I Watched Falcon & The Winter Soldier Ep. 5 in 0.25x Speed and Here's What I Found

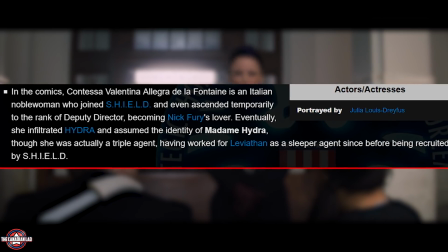Eventually she infiltrated Hydra and assumed the identity of Madame Hydra, though she was actually a triple agent since before being recruited by S.H.I.E.L.D.
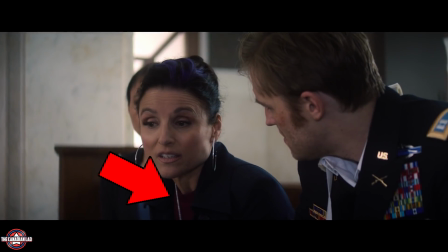Now notice, for some reason, Marvel decided to give her a full purple outfit. Even some streaks on her hair are purple.
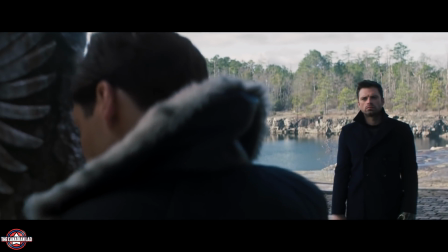I guess we'll only figure this out in the future. Bucky finds Zemo at the Sokovia memorial statue and he scares him for a minute by pulling the trigger on an unloaded gun.
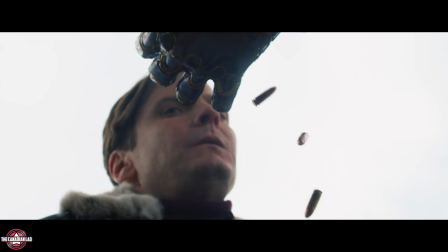If you've been watching the trailer, we pretty much knew it was coming, Bucky was never going to shoot.
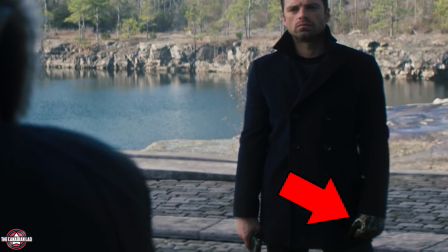In fact, the moment he showed up here, he always had his left hand closed like a fist, giving a hint that the bullets were always in his hands.
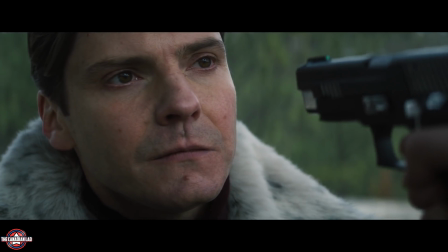Therefore for the first time, he actually outsmarted Zemo. At least for the time being.
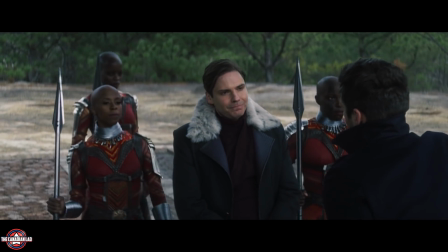Unless in the future we come to know that Zemo was always expecting Bucky to hand him over to Dora Milaje.
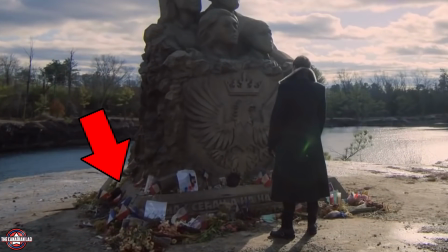Now notice in the first look of the show there were flowers and letters all over the statue. But in today's episode they were missing.
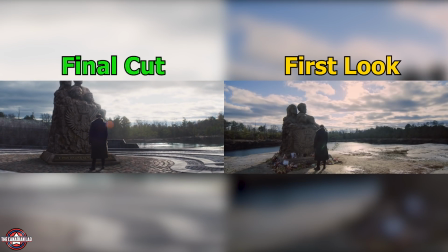Actually if you look at the surroundings, the entire place has been redesigned since the trailer. The Dora Milaje then takes Zemo to the raft.
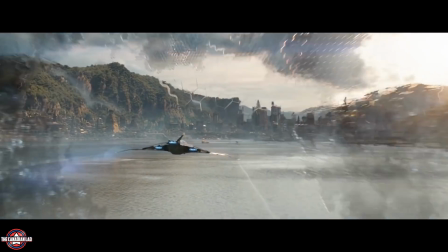Now this is interesting, instead of taking him to Wakanda, they are literally handing him off to Ross.
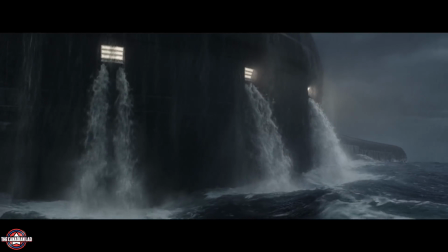Cause if you remember, the raft is basically General Ross's playground. background. The Raft is an underwater prison created for the sole purpose of detaining enhanced individuals.
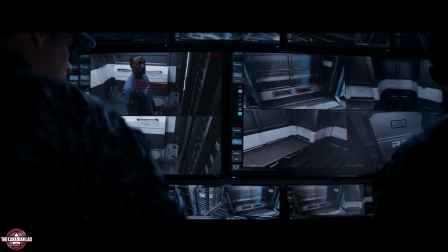This is where Cap's team was imprisoned in Civil War. Now it's almost certain that Marvel is going towards Thunderbolts.
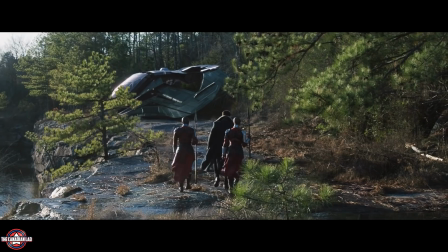Ross will now be able to use Zemo to acquire his own team of villains. I feel like this needs a video of its own so I'll probably talk about it in a separate video.
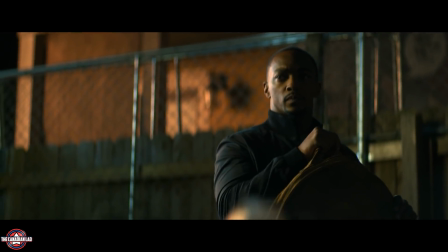Sam then goes on to visit Isaiah Bradley with the shield not knowing what to do with it. But the story Marvel tells here really breaks my heart.
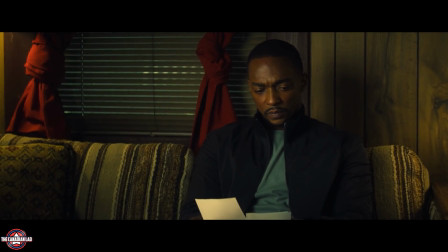Unlike the last time, Isaiah actually sat down and told Sam everything he has to know. Now I'm not gonna explain this scene as I want you to have your own interpretation.
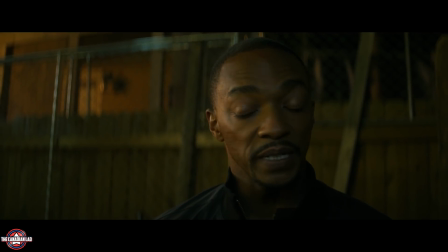If you think Marvel is being woke or shoving politics down our throats, this is exactly the problem here.
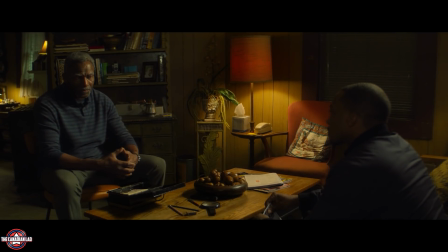It's not about being liberal or conservative, it's about what's right.
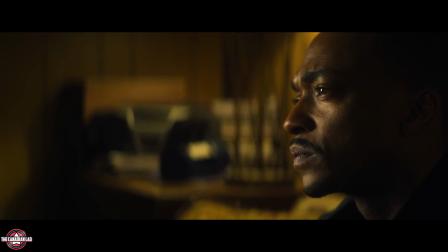And if a studio as big as Marvel is at least acknowledging the oppression against black people, I think we should welcome that, whether we are from the right or left.
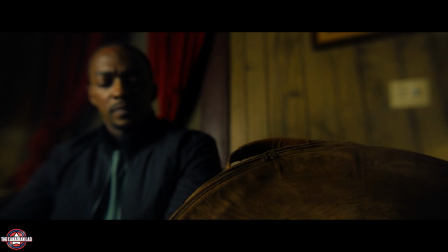Think about this, Isaiah Bradley did the exact same thing as Steve Rogers but was hated for it.
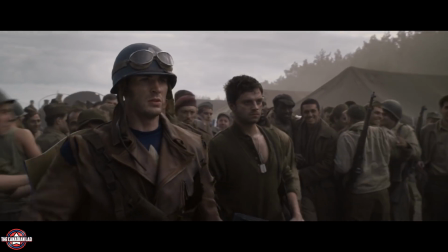Steve became a hero saving the prisoners of war. That's when the military started to take him seriously. But when Isaiah did the same, he was literally jailed for 30 years.
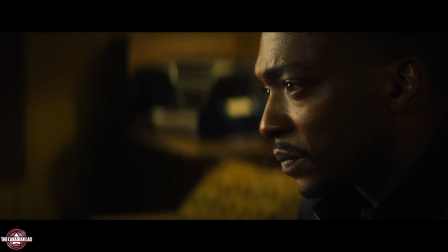Just for this one reason.
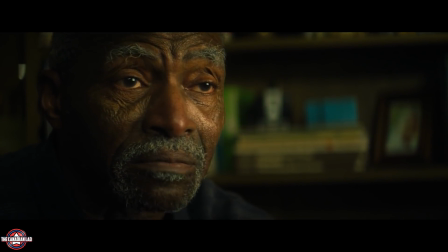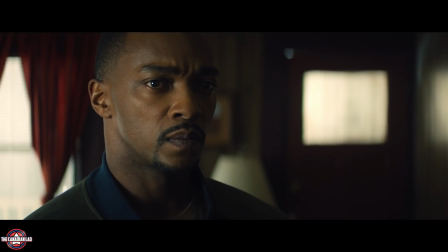And please don't think they put him in jail because they thought he broke the law. They put him in jail so that they can experiment on him to figure out why the serum worked.
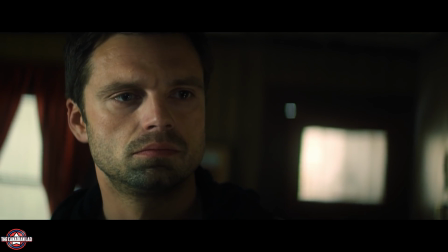So they can put the serum on someone else who doesn't look like him. I mean politics aside, this is worse than killing someone.
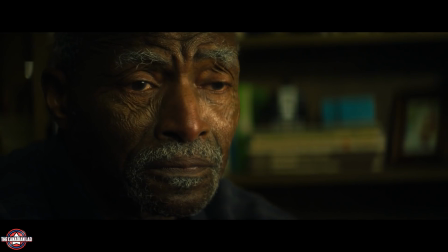They told his wife that he is dead and didn't let any of her letters reach him. They would have probably kept him longer than 30 years if it wasn't for a nurse who felt bad.
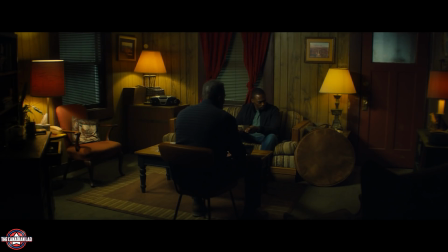So in all honesty, this is by far one of the most realistic scenes in the MCU.
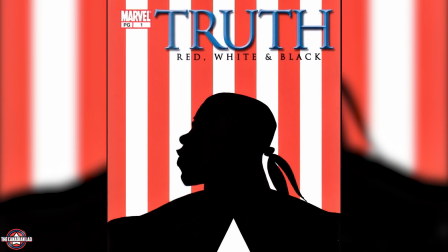And most of what Isaiah says to Sam during this scene is very similar to the events of Truth, Red, White and Black, which is why this episode is called Truth.
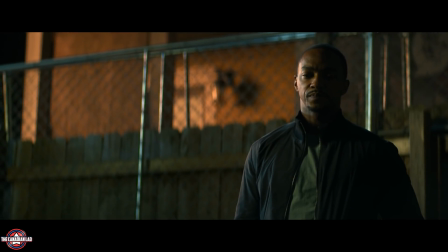Now here we assume that the events Isaiah described took place during the Korean War rather than World War 2.
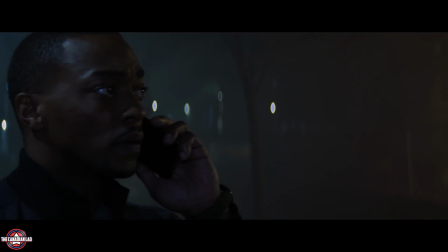Sam then calls his sister and says he's coming home. But notice Sam's home screen has a picture of someone standing beside a kid.
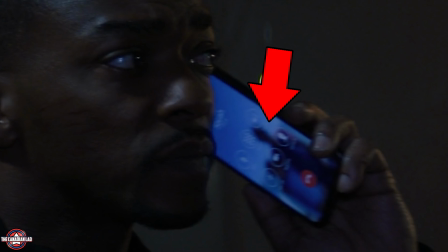This could be an old picture of Sam with his late father. Or it could be him and one of his nephews. Cut to Louisiana where Sam now has to fix the boat in order to sell it.
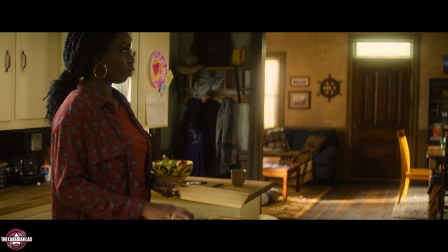Sam decides to call in a few favors earned by the generosity of their parents. And he gets surprised when people actually show up to return the favor.
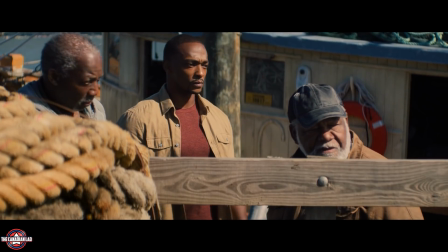And there we see Bucky who came here to drop this box. Just like Sam called in a few favors, Bucky used his favors from the Wakandans for Sam.
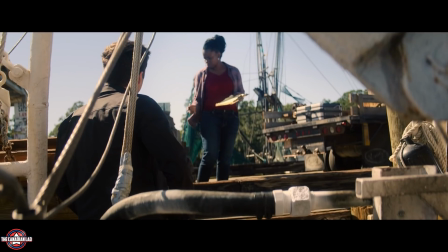Isn't this something you'd only do for your friend? And meanwhile Bucky gets busy doing this.
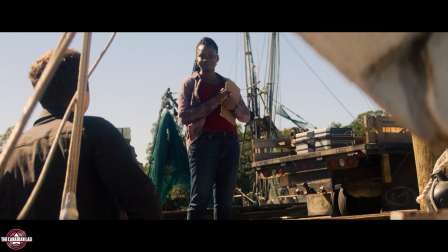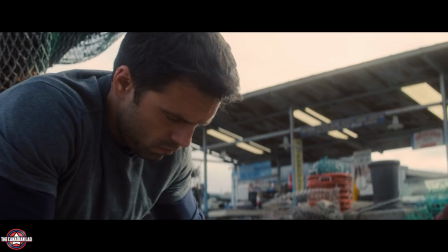This scene reminds us that Bucky was always a lady's man. We then get a little montage of Sam and Bucky working together to fix the boat.
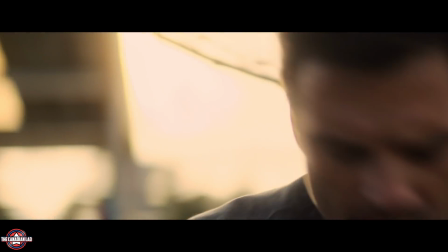Now if you think about it, this boat is a metaphor for everything that is wrong in Sam and Bucky's life.
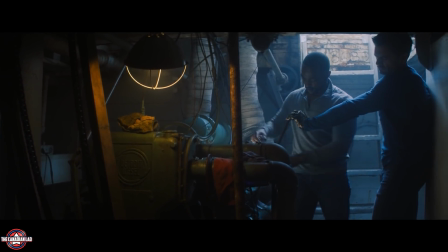Them working together to fix the boat is literally them fixing their own friendship. Notice at one point Bucky uses a tool to sharpen his knife skills.
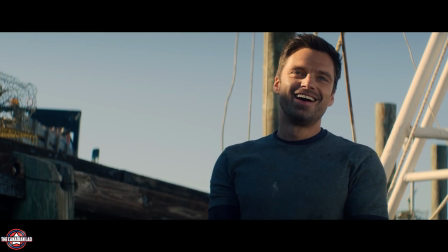He does a little bit of stabbing and throwing. Anyway, Bucky decides to stay the night because the people of this town are super nice.
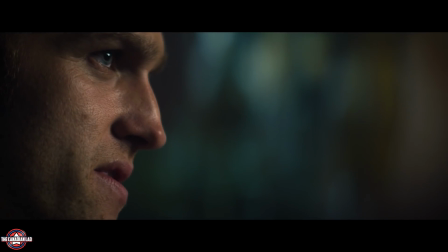John visits Lamar's parents and lies about the killer of Lamar. Nico wasn't the one who killed Lamar.